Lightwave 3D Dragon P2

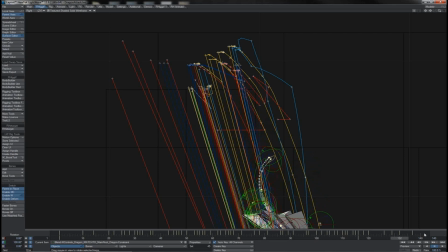12:40 So what I think I'm really going to do is grab only 132 onwards and shift those. These few keys that are occurring in this time in between that's going to get compressed, I'm going to deal with as I need to.
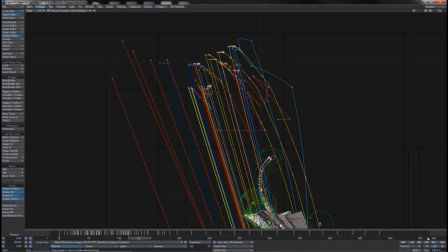12:55 So let's pull our timeline out to full extension so as we've got all of our keys available. Let's grab everything there and let's shift it down. Now it shouldn't require a huge shift, so I'm just going to go 1-2 frames to start with.
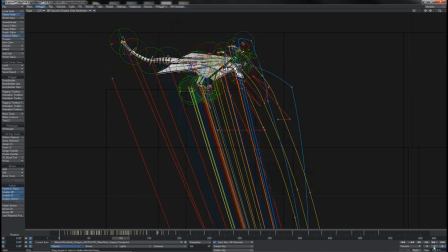13:11 Let's see how that affects the speed of our act. That's better, I think. Again, we can give it a bit of a scrub. That helps us tell what the timing looks like.
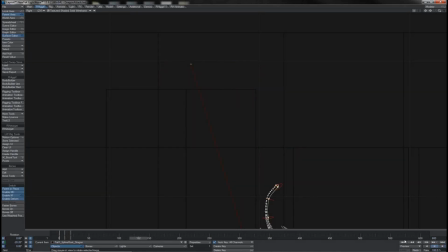13:22 Come back, give it a regular playback. Yep, that's seeming better. Just going to zoom out so as I can get a slightly better view on it here. And leap, yeah, that is slightly better, but we've definitely got a change of momentum happening there.
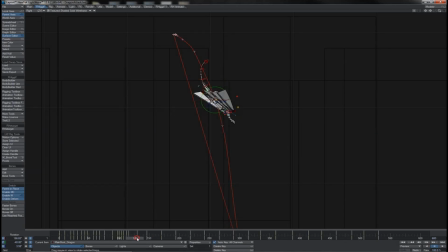13:39 So let's think about what might actually help this somewhat. I could, of course, just, compress time back, deal with it that way. However, if we watch carefully, there's a couple of other details that aren't helping. First of all, there's the leap itself.
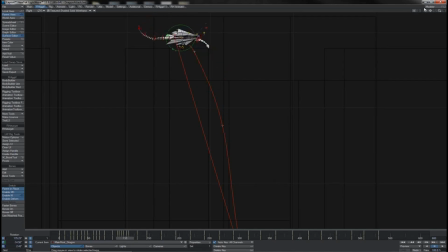13:55 He's just sort of dropping a bit, and yet, if we look closely, we can see that the way we've, had him keyed up,
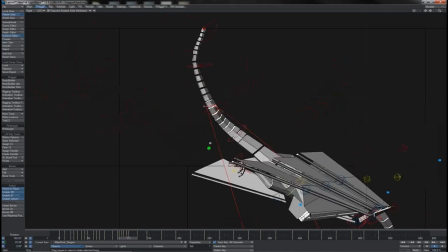14:03 he's really doing more of a push with his legs, so I'd imagine him to be springing further out from the building. So I think that is something that I'm going to deal with, and I'll deal with it in this fashion here at 116.
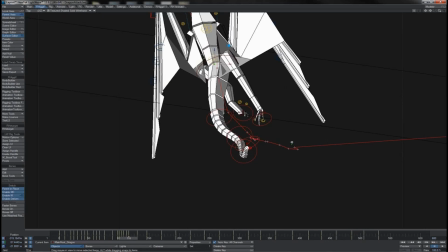14:18 What I'm going to do is push him out, so he's further out this way,
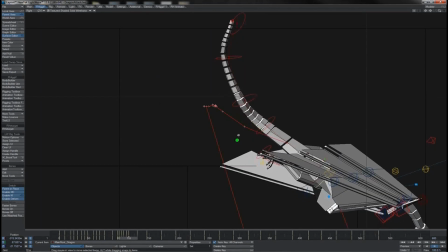14:24 but from the side I'm going to bring him up a bit, so down less effectively, so he's really leaping. Oh, look at that, that already looks better. Look at that, really pushing himself off and forwards like that.
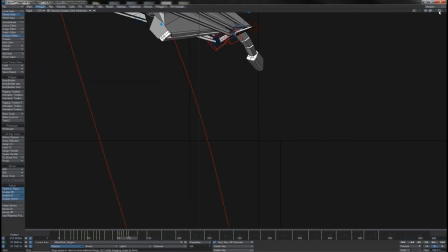14:39 So since there's a greater distance now until the next frame, not a lot,
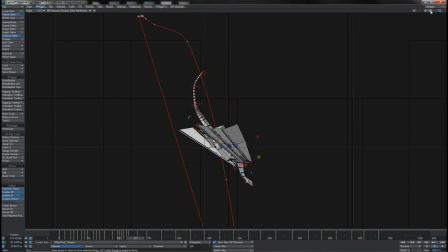14:44 but a little, that will of course accelerate his drop slightly. What I can also do is take that frame, which is now 130, and push that out further as well to carry that forward momentum a bit.
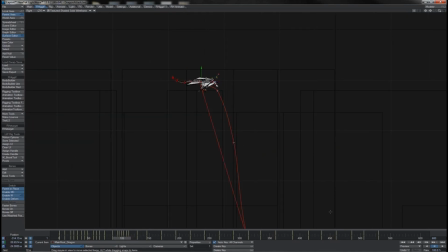15:01 That again means he's travelled a slightly farther distance, and so of course is still sped up a little. Now that looks better. Obviously we don't want him to plummet like a rock immediately,
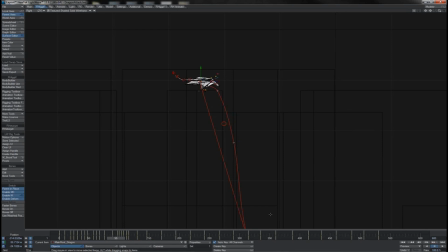15:14 but we do want some better sense of drop, and I think that we're getting much closer there with it. So if we look at him like this, where we've got a better view of the full drop, then we can see that that's starting to look quite reasonable there.
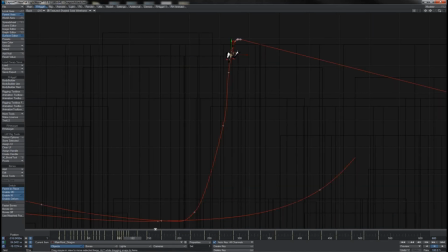15:31 Try it from the other side here, see what this view looks like. Yeah, that's definitely better. We definitely get a better sense of him dropping there and picking up speed as he goes.
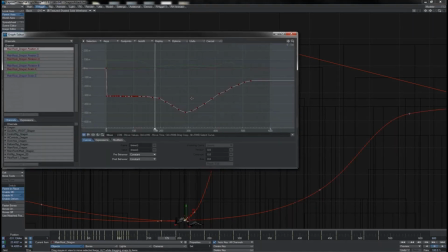15:44 So let's just double check those keys in the graph editor, because of course one of the things that we'll be playing into this is the crossover between where we had the linear keys and the spline keys.
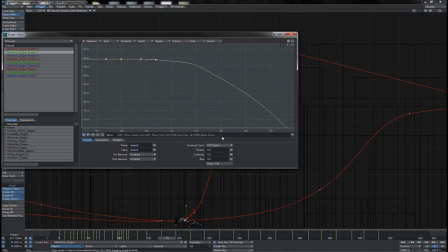15:59 So let's take those guys there, make those spline, and what we see is we get this sort of quite ugly, look, that ugly little hitch here. That of course is in his, lean forward to push.
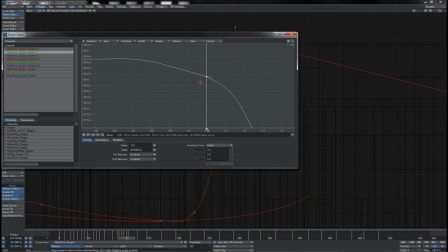16:16 So what I think I'll do is bring that up in Y ever so slightly. That should be TCB spline, and I'll just work the tension on it like that. And conversely, I'll back work the tension on this next one,
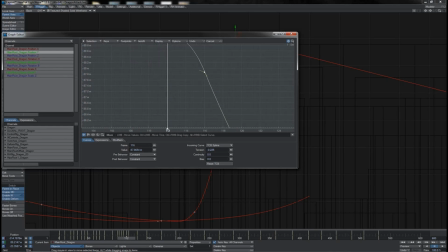16:33 the 116 key, a little to give him a little bit of over the top and drop action.
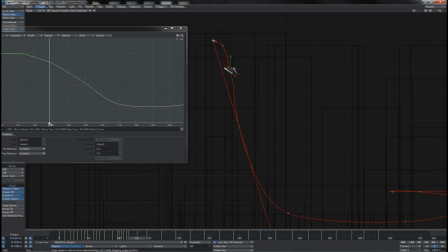16:39 Now if we see it playing back, that's a little better, but now I do get a little bit of a hiccup,
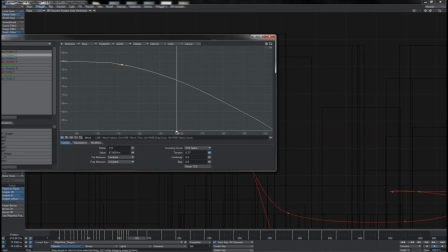16:45 so perhaps this key should just come back in slightly more positive territory there.